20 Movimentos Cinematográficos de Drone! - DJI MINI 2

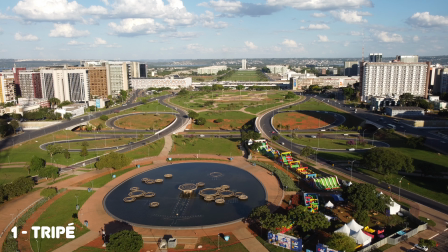Basicamente a gente vai deixar o drone estático em uma posição, pode ser apontando para frente Ou pode ser com o gimbal apontado para baixo para ter uma visão mais inferior Fica muito legal os takes
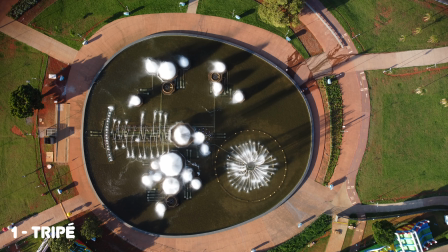que você pode conseguir desse jeito aqui E você pode fazer um enquadramento muito legal com alguma coisa aparecendo,
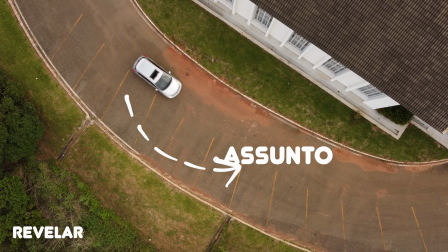dando efeito de revelar Então você coloca um frame e a partir desse frame aparece uma pessoa ou algum carro no enquadramento E o resultado fica
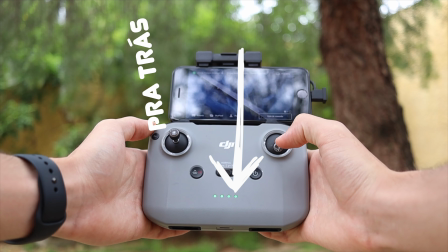muito bom No segundo aqui tem o movimento para trás Basicamente você pode fazer isso quando você estiver em alguns cenários de paisagens Por exemplo,
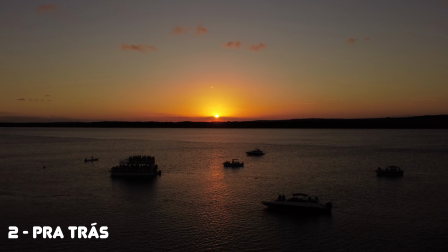tipo esse do pôr do sol que eu fiz aqui Fica uma imagem muito legal,
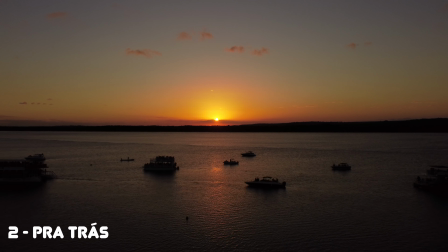parece até um helicóptero Na verdade todos os takes aqui parecem com helicóptero Mas esse efeito de ir para trás fica muito legal Bom,
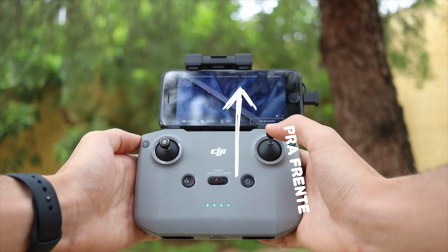se a gente tem um movimento para trás, a gente também tem um movimento para frente E isso você pode fazer para dar um ar de imersão Para você colocar mais
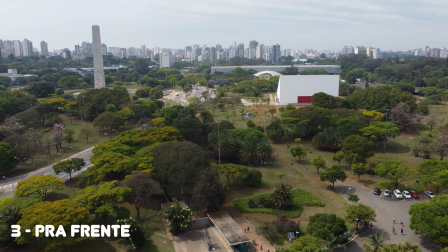o que está dentro desse ambiente Para as pessoas terem mais ideia dos detalhes que estão acontecendo nesse enquadramento Em quarto aqui a gente
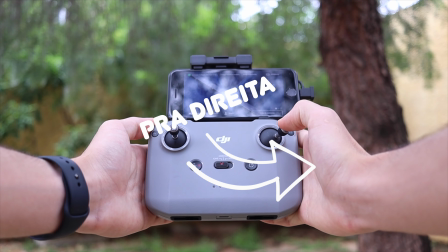tem o movimento para a direita, você pode fazer isso tanto na visão mais para baixo com gimbal ou na visão normal,
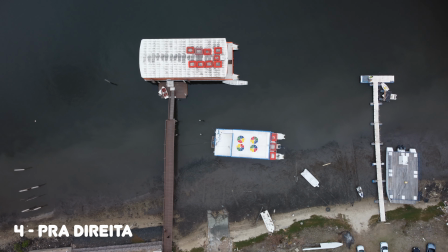o que eu aconselho é você fazer isso com coisas paradas ou com coisas que estão se movimentando para a mesma direção que você está movimentando o drone,
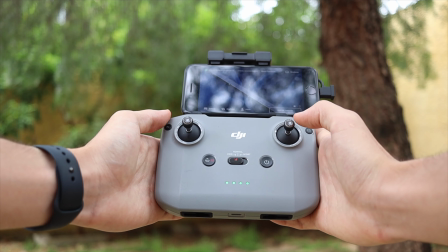é um efeito muito legal, então por exemplo, não convém muito você apontar o seu drone para a esquerda enquanto tem algo se movimentando para a direita,
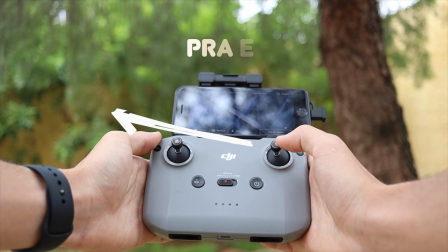só nesse caso aqui agora que vocês estão vendo,
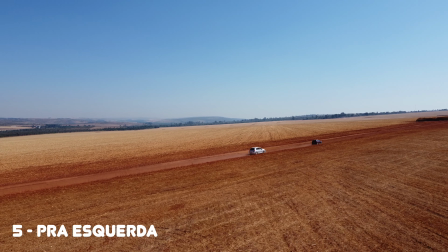que dá um ar muito legal, Então saiba usar para a direita e para a esquerda nesses casos No sexto movimento a gente
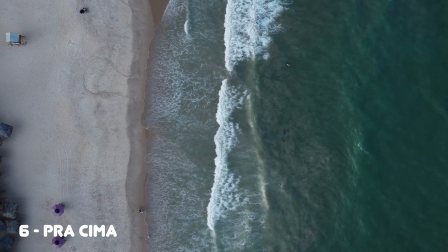tem para cima Esse é um dos meus favoritos que eu gosto de fazer isso muito quando o gimbal está apontado para baixo Dá para ter uma noção maior do ambiente que
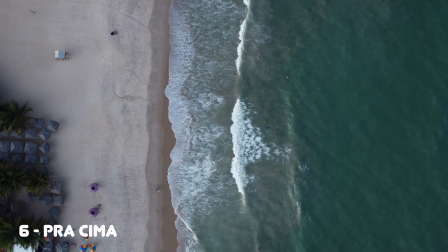a gente está filmando Então isso é excelente em praias, isso é excelente para você treinar a sua composição Olha a composição desse take por exemplo,
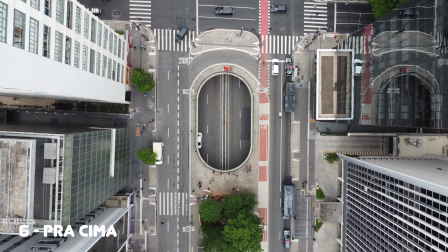como ela está bem feita As linhas, tudo bonitinho,
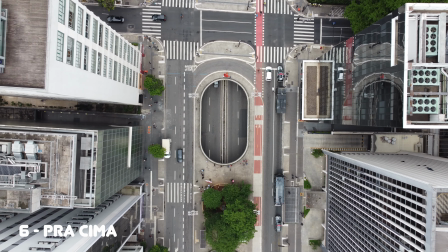tudo asteric, tudo geometricamente perfeito Eu gosto muito desse estilo quando é pra cima,
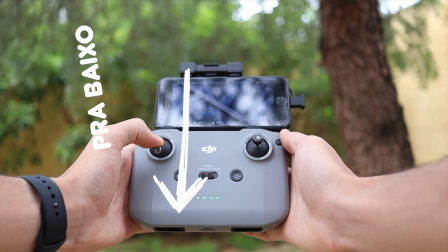assim No sétimo a gente tem pra baixo Então se a gente faz pra cima,
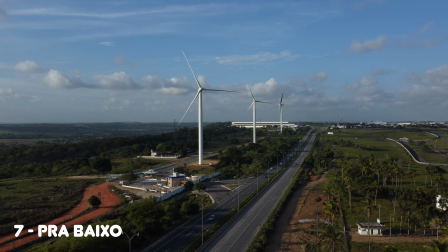tem o movimento também pra baixo Eu gosto de fazer isso muito no final dos vídeos Pra dar tipo um goodbye As coisas estão acabando,
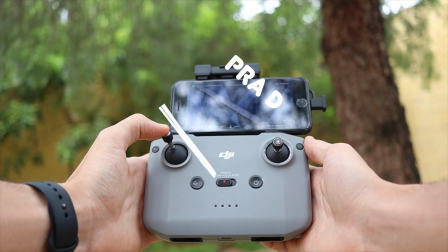né? O vídeo tá acabando Aproveita isso aí Depois a gente tem um dos meus favoritos Acho que se não é o meu... é o segundo favorito meu Que é o de rotação
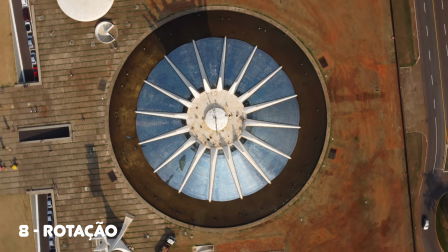É quando você aponta o joystick Só que na diagonal um pouquinho E ele dá esse efeito muito louco Tanto quando você está
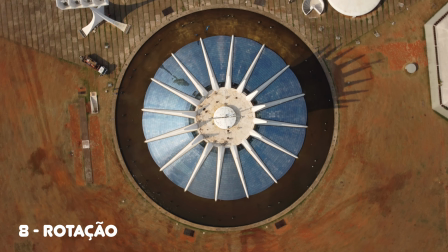subindo o drone Quanto você está baixando Isso é muito legal para você usar em algumas coisas circulares Por exemplo, tem um amigo meu,
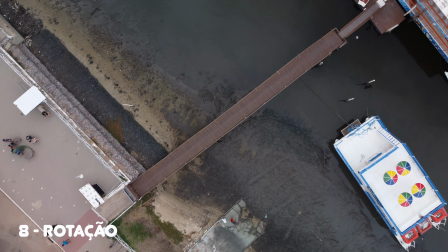Alan Carvalho Que usou esse primeiro take aí da catedral Para fazer um link com uma bola de basquete rolando Ele estava fazendo um vídeo de bola de basquete Então ficou
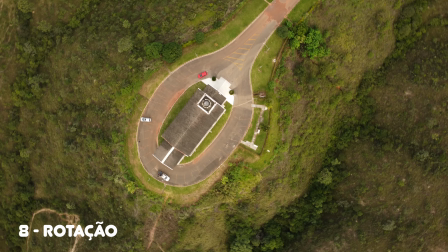muito legal esse efeito Então, o movimento de rotação Acho que é o meu segundo favorito aí E ele não é tão complexo de fazer Recomendo você tirar aí da
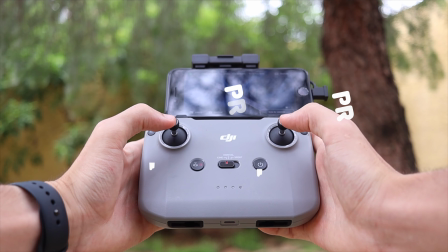sua cabeça Várias ideias com esse movimento Em nono a gente tem aqui o pra frente e pra cima Eu gosto muito de colocar esse
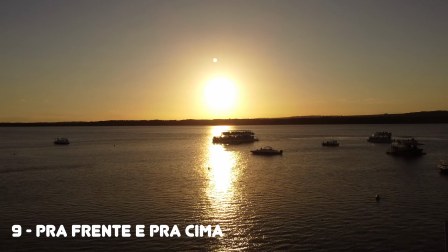movimento no início dos vídeos Porque dá um ar de mais, digamos assim,
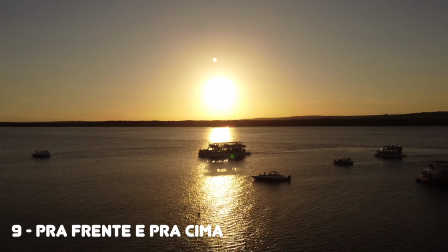eu acho que dá pra mostrar com mais detalhes o início do vídeo O início do lugar que a gente tá
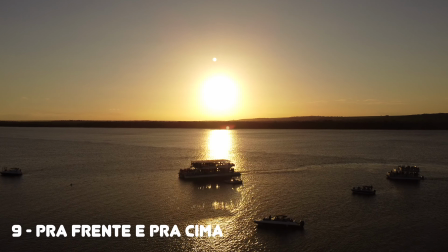mostrando pra galera que tá assistindo Então eu gosto muito de colocar ele no início do vídeo Porque dá um ar
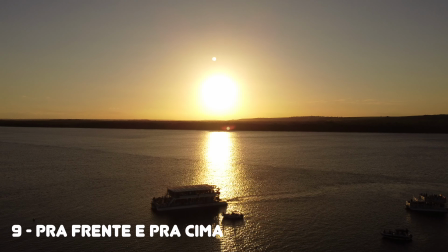de imersão, um ar de oi e não um ar de tchau Vocês tão me entendendo, né?
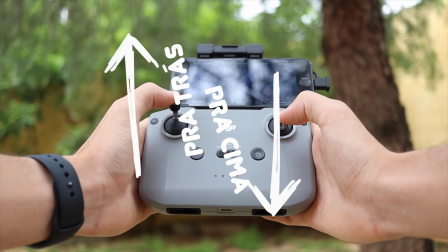No décimo a gente tem o movimento pra trás e pra cima Isso aqui é muito legal também e eu uso também nos inícios dos vídeos Por quê?
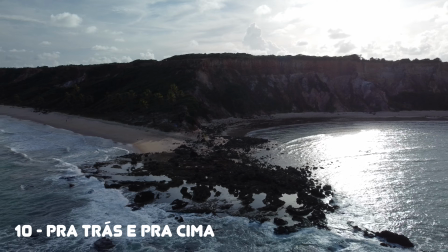Porque da mesma forma que dá uma imersão Dá também um ar mais amplo das coisas que vão estar acontecendo Do mesmo jeito
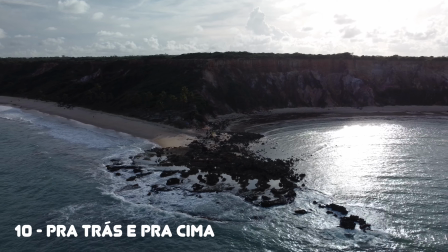que a gente tem o movimento lá pra frente A gente tem esse movimento pra trás e pra cima Eu gosto bastante dele,
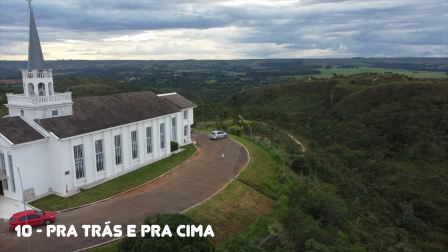principalmente pra mostrar eu em algum ambiente Como vocês estão vendo aí agora Então eu estou andando aí
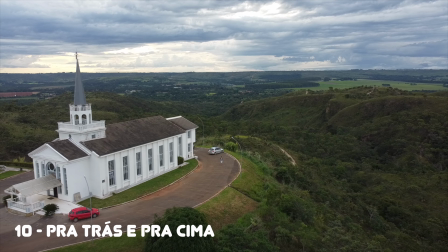ao lado dessa catedral E aí eu estou mostrando o todo pra vocês No décimo primeiro,
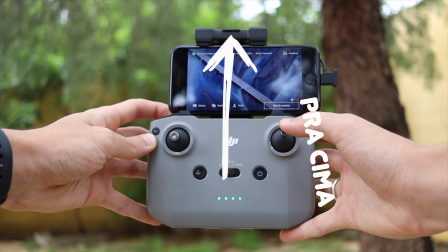esse aqui é o movimento favorito meu de drone Que é para cima e o gimbal para baixo É quando a
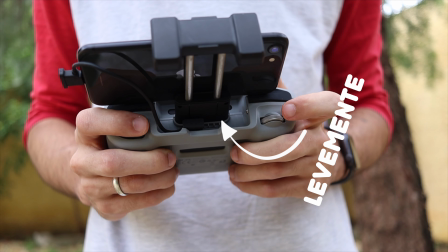gente coloca o gimbal para cima E levemente a gente pega esse joystick do gimbal E coloca ele para baixo Da mesma forma que a gente vai colocar para
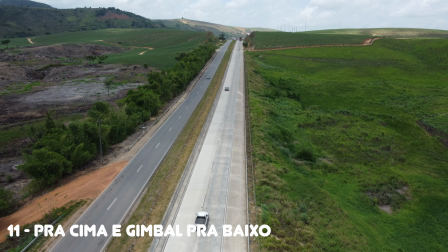cima em outro movimento Só que esse daqui é um dos meus favoritos O efeito que dá é muito legal de fazer esse movimento E é
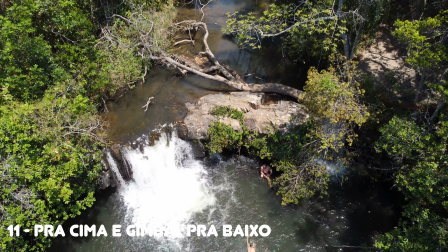muito legal de assistir também os takes Olha só como fica legal essa visão mais aérea
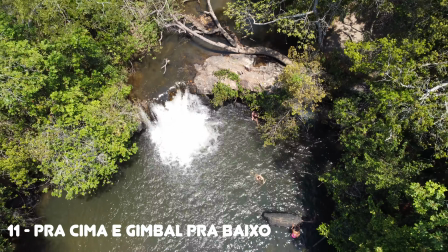Eu particularmente amo Esse é o meu movimento favorito pra fazer no drone Olha só,
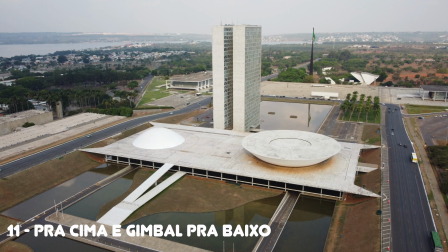em todas as minhas filmagens que eu faço de drone Eu sempre faço esse movimento Acho mais divertido Da mesma forma que a gente
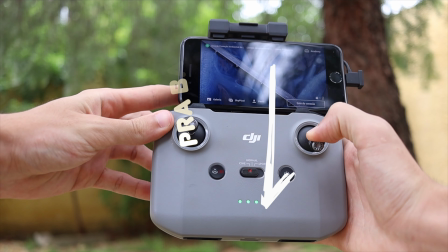faz pra cima e o gimbal pra baixo A gente também coloca o gimbal pra cima e faz o movimento pra baixo Que nem vocês estão
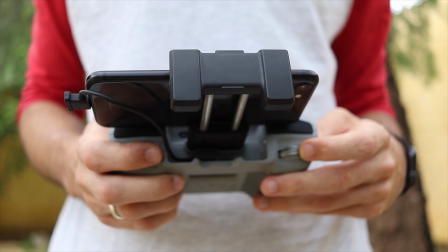vendo aí O segredo pra esse movimento é fazer muito tudo leve Então você vai colocar o joystick pra baixo também E o joystick do gimbal também,
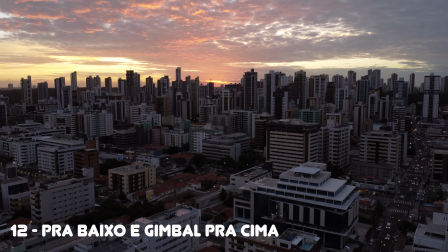o rolo do gimbal Você vai mexer bem leve também Porque dá esse efeito muito suave nessa hora aí
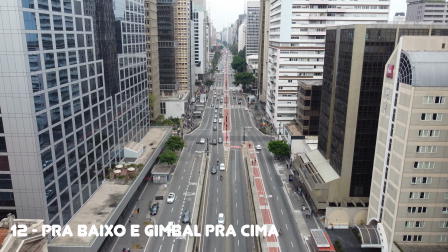Eu gosto bastante de colocar esse no meio e principalmente nos B-Rows Para deixar ali o vídeo mais incrementado,
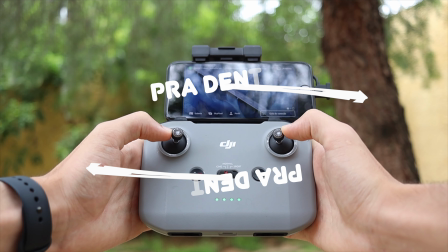mais rico Eu particularmente adoro, esses são os meus efeitos favoritos No décimo terceiro a gente tem o meu segundo movimento favorito Que é o de
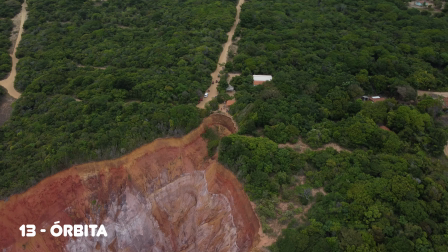órbita Então ele é muito simples de fazer Só que o segredo nele está sendo colocar o joystick Tanto para o lado de fora quanto para o lado de
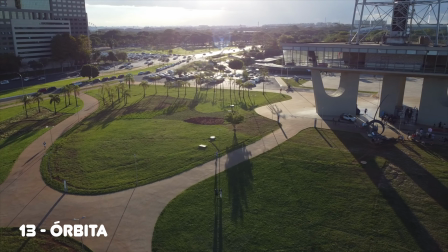dentro Só que o segredo é fazer ele de uma forma muito leve Você não pode ter o dedo pesado nessa hora Quando você vai colocar os dois joysticks para dentro
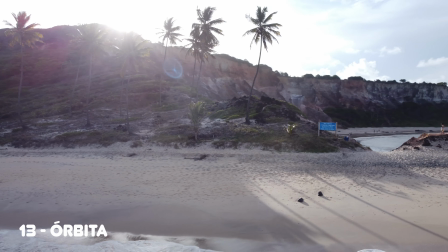Ou os dois joysticks para fora para dar esse efeito Fica muito legal E eu aconselho você a usar esse efeito para acompanhar Acompanhar
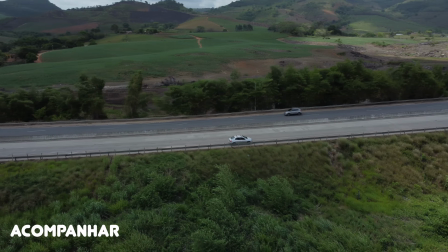um carro, acompanhar alguém que está correndo É muito legal esse movimento de órbita Quando tem algum assunto
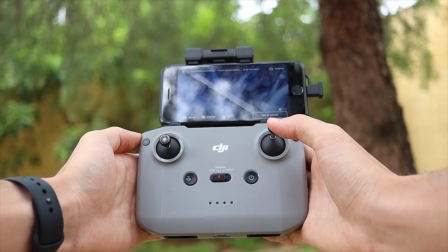em foco nesse nosso take A partir de agora a gente começa com alguns movimentos mais complexos Tipo esse,
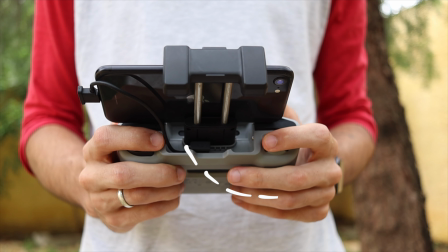é o para frente e gimbal para baixo Isso aqui vai exigir de você também um dedo mais leve Que nem nos outros casos Só que o
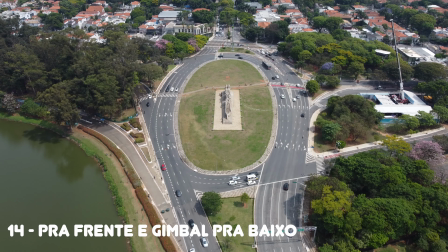segredo está sendo o movimento do drone Esse dá um efeito super legal Porque o drone vai estar indo para frente Enquanto o gimbal vai estar indo para
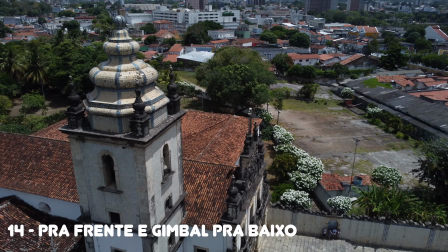baixo O efeito que isso dá é muito legal Eu usei tanto ele em todas as minhas viagens para São Paulo Esse take que vocês estão vendo agora é em
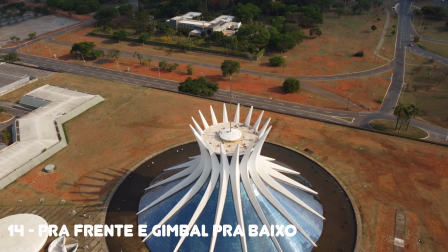João Pessoa Nessa catedral aí ficou muito legal E nesse aqui na catedral de Brasília Então enquanto o drone vai para frente o gimbal vai
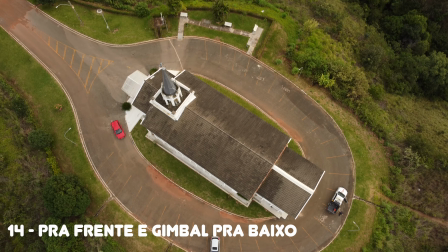para baixo E o efeito fica simplesmente muito legal, muito legal mesmo.
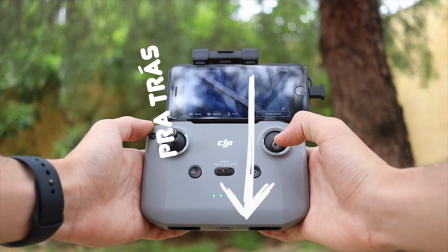No nosso 15º efeito a gente tem movimento para trás enquanto o gimbal vai para cima.
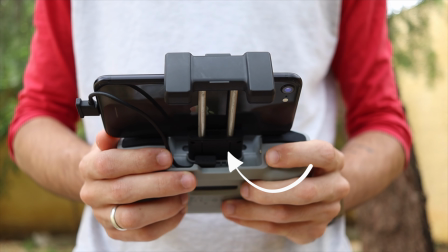Isso aqui é muito legal ao final de vídeo, quando a gente vai mostrar basicamente uma visão mais ampla do ambiente que foi feito esse vídeo.
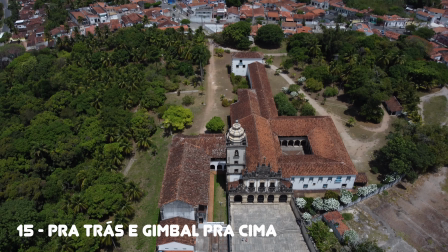Então é tipo um ar de tchau, olha só o que aconteceu, olha só o lugar que a gente acabou de filmar, olha só tudo isso com detalhes.
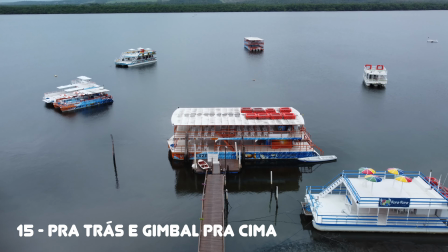Eu particularmente gosto de colocar esse movimento no final dos vídeos com uma boa trilha sonora e casa super bem.
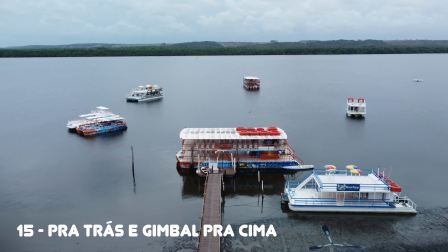Eu aconselho vocês fazerem isso, é o meu conselho, né?
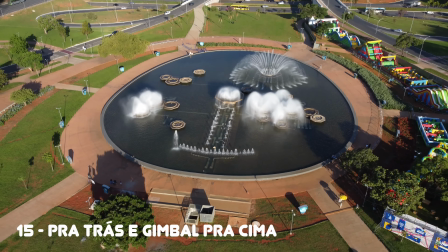Mas vocês são livres para utilizar esses movimentos nos vídeos de vocês, sei lá, no começo, no meio, enfim, vocês que sabem, sejam criativos.
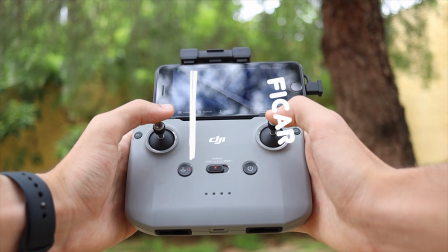No décimo sexto aqui, eu não me responsabilizo, mas você tem que ficar ligado.
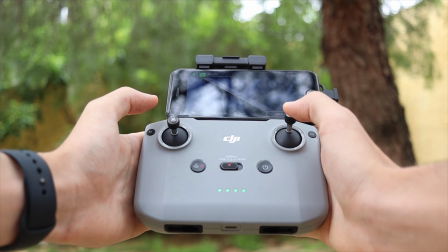Enquanto você voa o drone muito perto do chão, você tem que ficar ligado para subir ele repentinamente caso você precise, que é o movimento perto da água ou perto do chão.
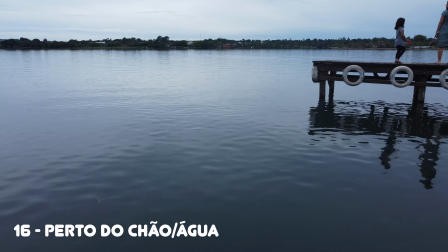O resultado disso fica simplesmente incrível.
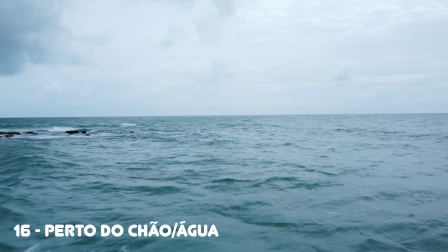Quando eu levei esse drone para a João Pessoa, eu fiz esse take que vocês estão vendo aí perto da água e poderia vir uma onda a qualquer momento, porque ele estava realmente muito baixo.
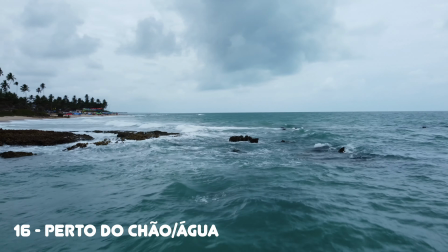Mas sempre eu estava ligado ali para subir o drone repentinamente, caso precisasse, para não molhar o drone e não acontecer de estragar ele.
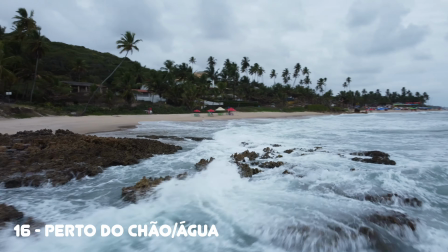Mas eu não me responsabilizo, mas o resultado fica incrível.